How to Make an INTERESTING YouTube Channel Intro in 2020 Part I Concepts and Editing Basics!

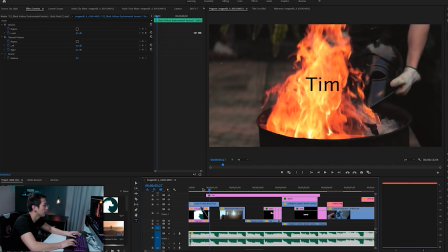12:40 Hits right when the drum hits, and then I have a second hit here.
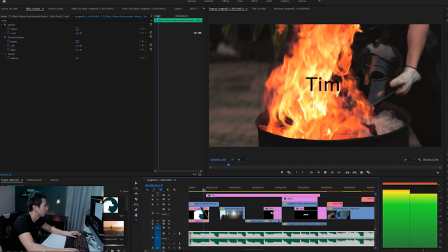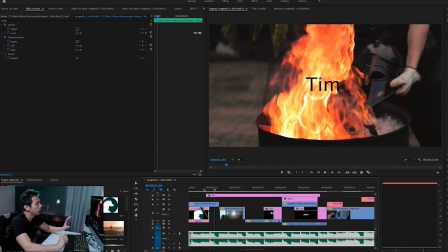12:52 Okay, so right then and there, you want it to stay on the screen static just for a moment. That way people can read it. And then I want it to shift up as you go into the next clip, which is for vindication.
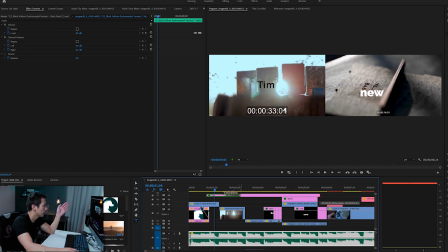13:03 So I'm going to go ahead and drag the text all the way so it ends right before the second clip.
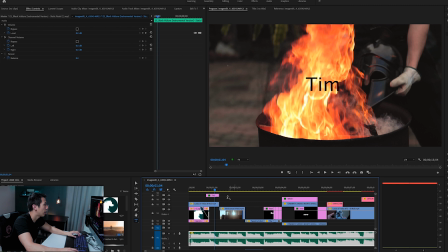13:08 And then I want it to move up. In order to do that, let's say I want it to move up starting from, oh my God, it's so slow.
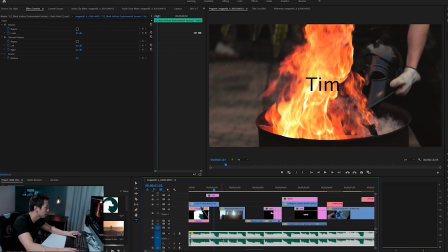13:24 Here. Okay, so see how this peak is starting to decline downwards? That's a nice way to do the transition your text outside of the clip. So I'm going to set a position marker there.
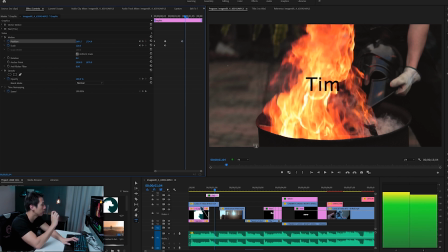13:37 That way it's stagnant until that point, and then I'm going to move my text all the way to the end.
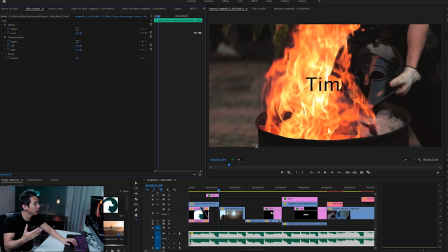13:45 I'm going to go to the end of the clip and then move my text up. That way it's going to move outside by the end of the clip. So all you have to do now is highlight your text, go to your Y axis, and then just drag it so it moves all the way up
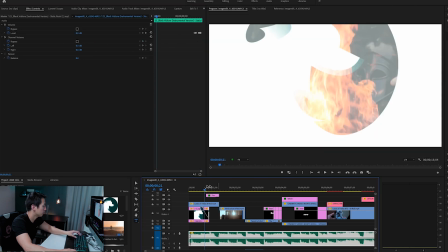14:02 outside of the frame. And looking back at it, right, oh, that's cool. See, so that's the easy way to animate your text, quick and easy.
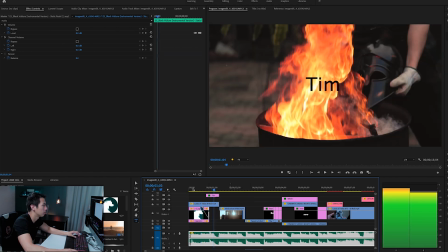14:16 Now let's look back to our logo and text together. Clean, right? So now let's break down the next few clips.
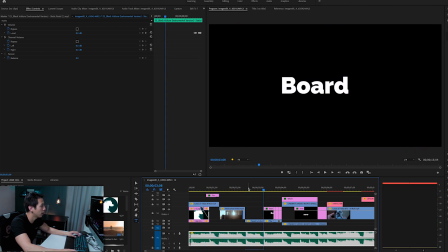14:25 Go into vindication, a drag backwards for tapestry.
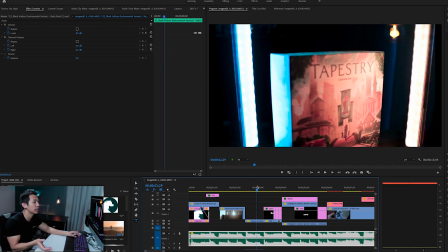14:31 You hear like there's like a wind sound effect there. So that one is actually from the original clip when I was pulling back in that camera angle.
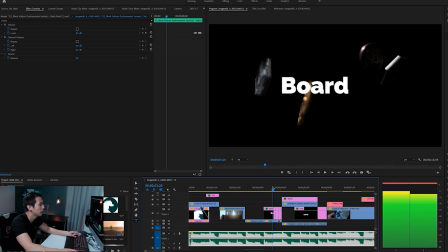14:40 And then we go to my overall message, which is board games in a whole new way.
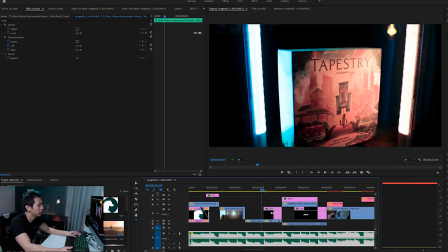14:47 Okay, so let me show you how those texts are animated as well. Those right there are just quick clips back to back.
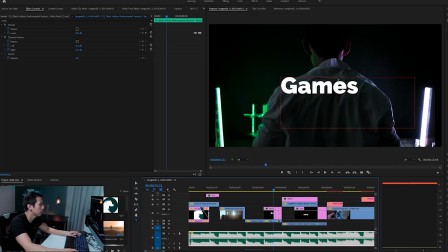14:52 Text is just simple, it's just right in the middle until we get to the part that says whole.
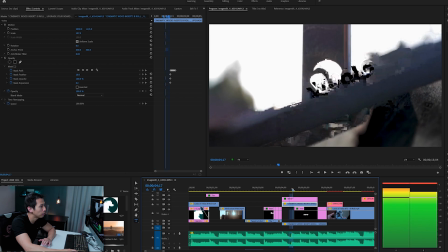14:58 So when I did the cinematic wood inserts B-roll, this is the part where I masked one of the wooden components that transitions into the other base one.
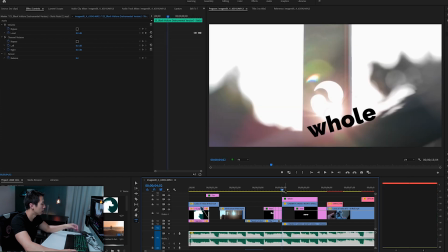15:06 So I think this is a really cool one that I can break down for you. First off, let's look at how we animated whole. But before I break this down, let me ask you this. Can you already guess what we did? I'm pretty sure you can by now, right? There are two things that change here. One is position, of course, because we're moving the text from the bottom to the top of the screen.
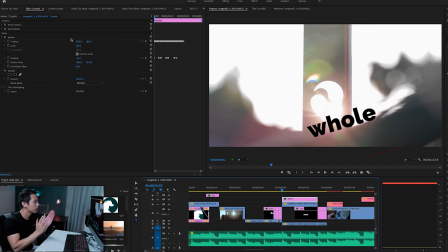15:25 Secondly, I didn't go over this one, but you can kind of guess. Whole is not horizontal. It's not at a 100-degree angle. So I just rotated it. So just like position, I also animated a keyframe for rotation, starting at the very beginning. So that way the text looks like it's sitting on top of that piece of wood and it's just being dragged all the way up top.
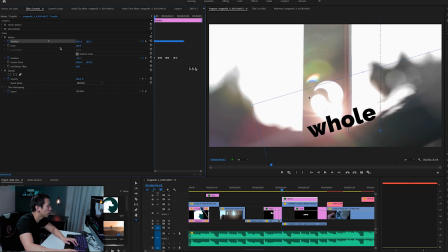15:43 So what you want to do is set your size, of course, your font and everything, color of the text. I made sure this is black since my entire screen is white. So if you look here, my position, I animated each one by one along this blue line over here.
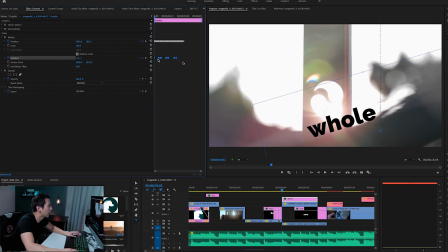15:57 And then I also set my rotation because the rotation does change as you move throughout the clip. So if you look at it here,
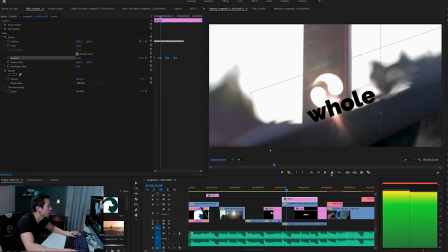16:07 you're setting your position every single time and your rotation does change because the angle of the wood changes as you move. So make sure you set rotation and position and just go frame by frame until this goes all the way off the screen. Okay. Now the more difficult one that I wanted to show you was when new started coming in.
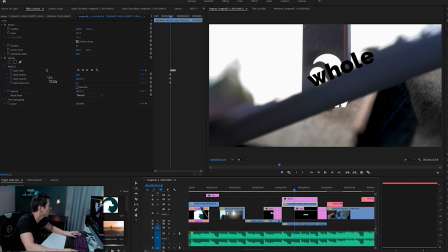16:28 So in order to do this one, you're going to make a mask. Now in order to make a mask, you're going to click right underneath opacity. There is this pen tool. So you're going to click on the pen tool. You're going to click on path, feather, opacity, and expansion. Let me talk about those individually. Path is where it's going to go instead of having distinct lines.